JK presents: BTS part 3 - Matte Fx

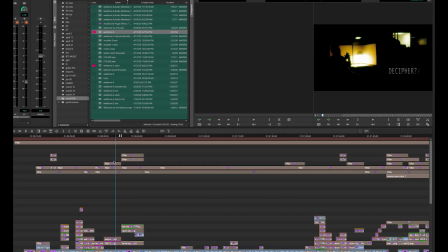4:08 Here's the record monitor, and let's see our next shot. There it is. Let me play that for you.
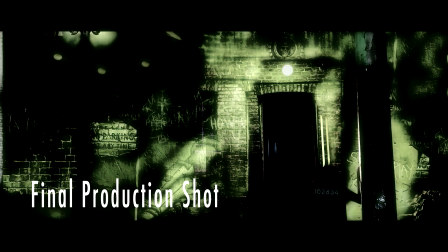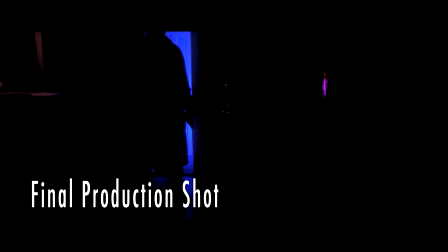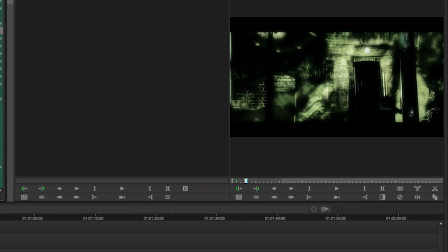4:25 So let's go frame by frame. Let's see what we have here. That right there is what's supposed to be happening in the doorway.
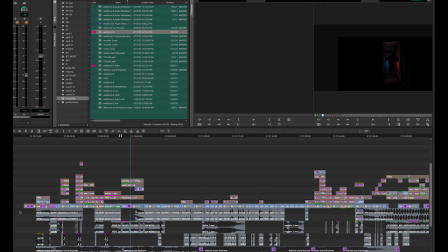4:31 What is that, you ask? I'm glad you asked. This is, let's pull up the raw footage.
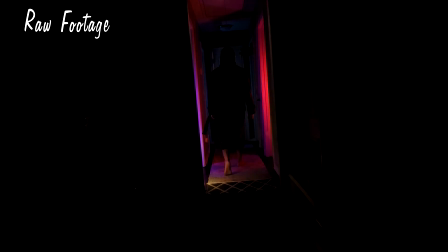4:35 That is the doorway. It's me walking. Now here's a nice little note. The lights. Look at the lights back here. These are the same lights that are lighting this background.
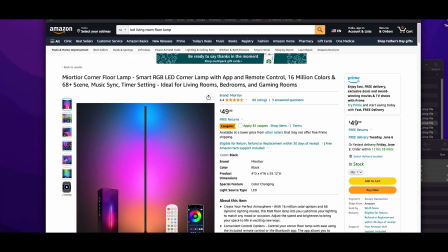4:46 I'll show you what they look like now. Well, I have them going. I have one being red.
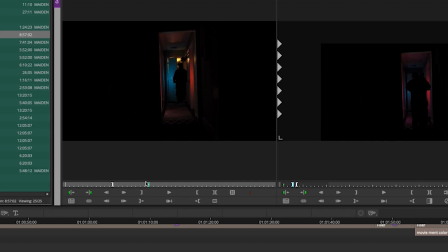4:50 It's coming from this right side, and it's projecting onto this part of the frame. And then in the back room, I have a blue, that you can't really tell. It's barely there. You see it more when you actually open up the door. The light in here is a practical. It's the automatic color that happens when you shoot.
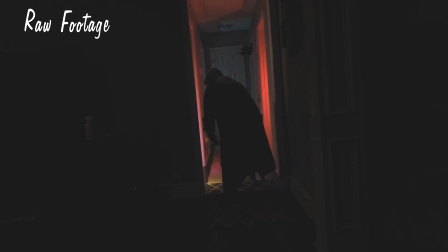5:09 But this is my living room. I have all the lights off and only lights on here.
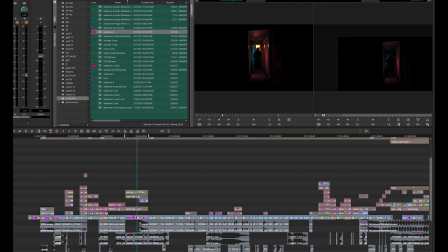5:14 So what's up on video 3? What do we got here? There it is, what it looks like. I'm going up to video 5 now. Ah, yes, a car. Let's call it that raw footage. Here's the raw footage of the car driving by.
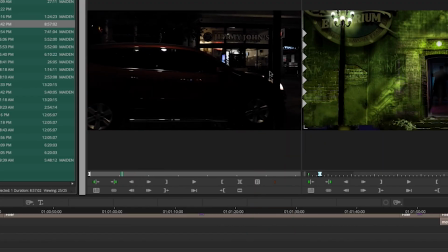5:31 If you notice, I have a pole on the right side. I kept that pole in a separate layer, and I have this car.
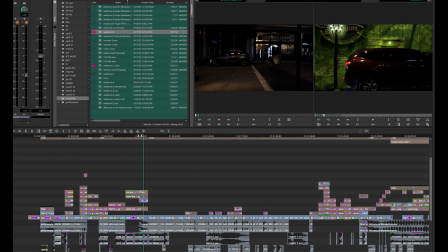5:39 I went and I cut out car and frame by frame. It's not done very well, in my opinion. I did it kind of fast. I did hide it pretty well. Let's go to the next layer. There's my pole.
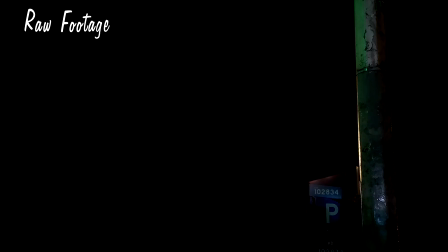5:50 This pole here, let me get the raw footage. How about that? F6, there it is. This is also in Photoshop.
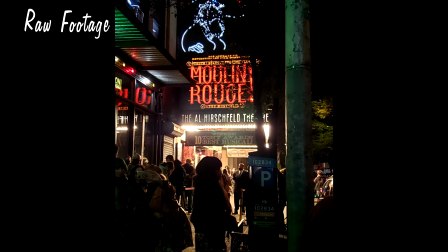5:58 This pole was part of an image that I shot when I was in New York.
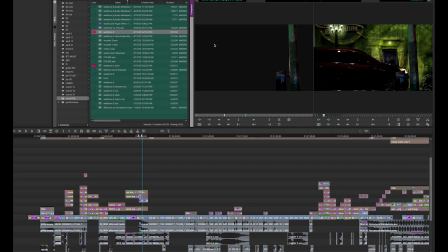6:02 I shot with my cell phone a marquee sign from Broadway, one of the shows, and I thought this pole was pretty cool.
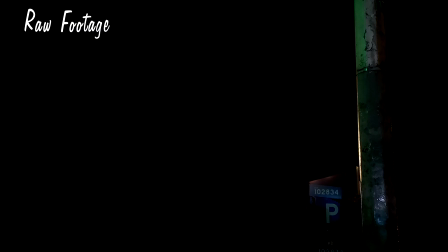6:10 So I put it in the shot. I wanted to add a little bit more depth. I should have blurred it.
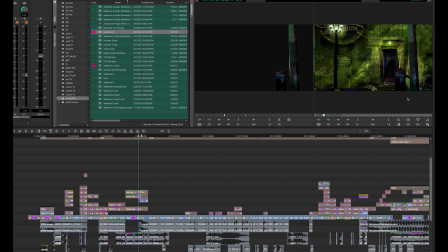6:15 Oh, I did try to blur it, but it didn't look good, but I miss it behind it. And it gives you that dimension that it's actually there.
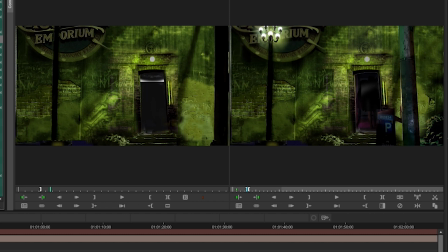6:21 Top layer after that, I added the 16 by 9, which further blocked any logo action.
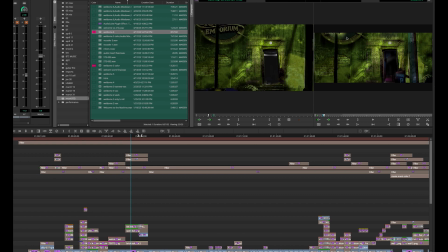6:27 Still kept some of the mood here. On the next layer after that, we have now some color correction.
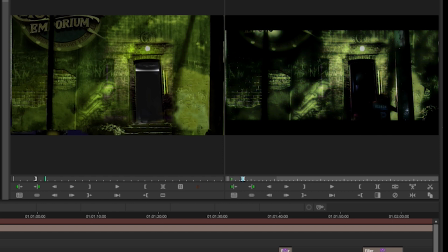6:33 Made it more green. I wanted to mute it a little bit more. So after having it really green and bright and pretty, I wanted it muted.
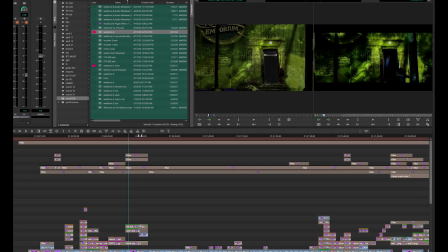6:42 So I added another color correction and brought it back down a little bit.
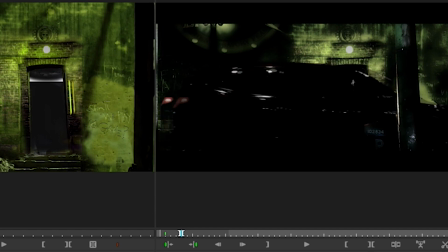6:47 You see now the car is in place with the actual footage, meaning it's not so bright and out of place and not green.
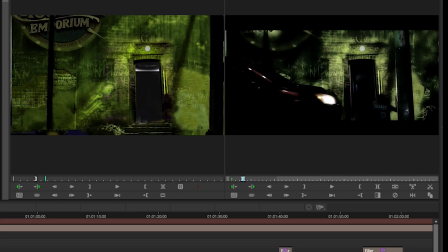6:55 And then finally, one last glow effect that some of the images start to get lost in,
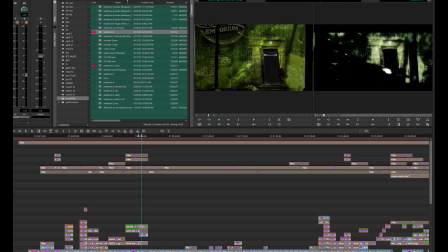7:02 but that's what I chose to hide. I really wish now that I cut this piece out and had some moving mechanics and robots being built, but again, budget. Moving forward into the shot, nothing new here. Let's go to the raw footage here.
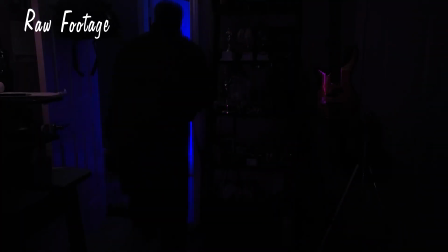7:18 There it is. Here I am walking after I hit record. Oh, there's my dog. There's the dog.
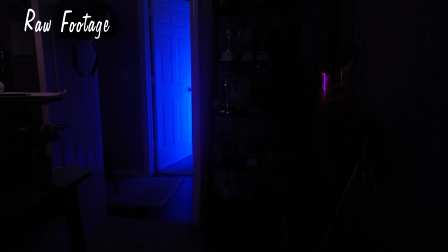7:23 You can see the light that I have illuminating the room a little bit to add some sort of sparkle and shine.
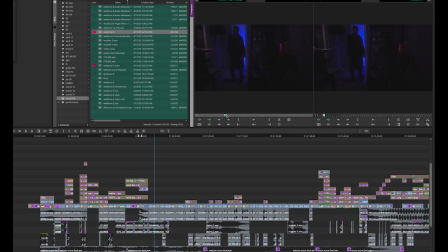7:30 I needed a light behind me so you can see the silhouette.
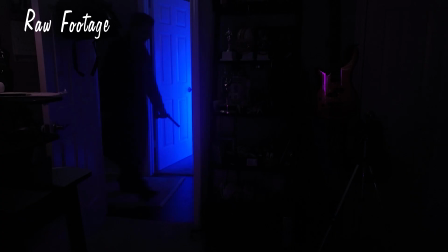7:34 So walking in, wearing my overcoat, my London fog overcoat, which I've saved. That's my studio office. Here's the light that I was talking about. Now I'm going to turn it on once, boop. Turn it on twice, boop. What's that Harry Potter thing? Osteoporosis or something. Anyway, this light I have at Home Depot. It's my flashlight. It's magnetic as well. It's really awesome. But I have this little metal wallet that was given to me, and that's my base for now. I mean, I use the wallet, but it's my base.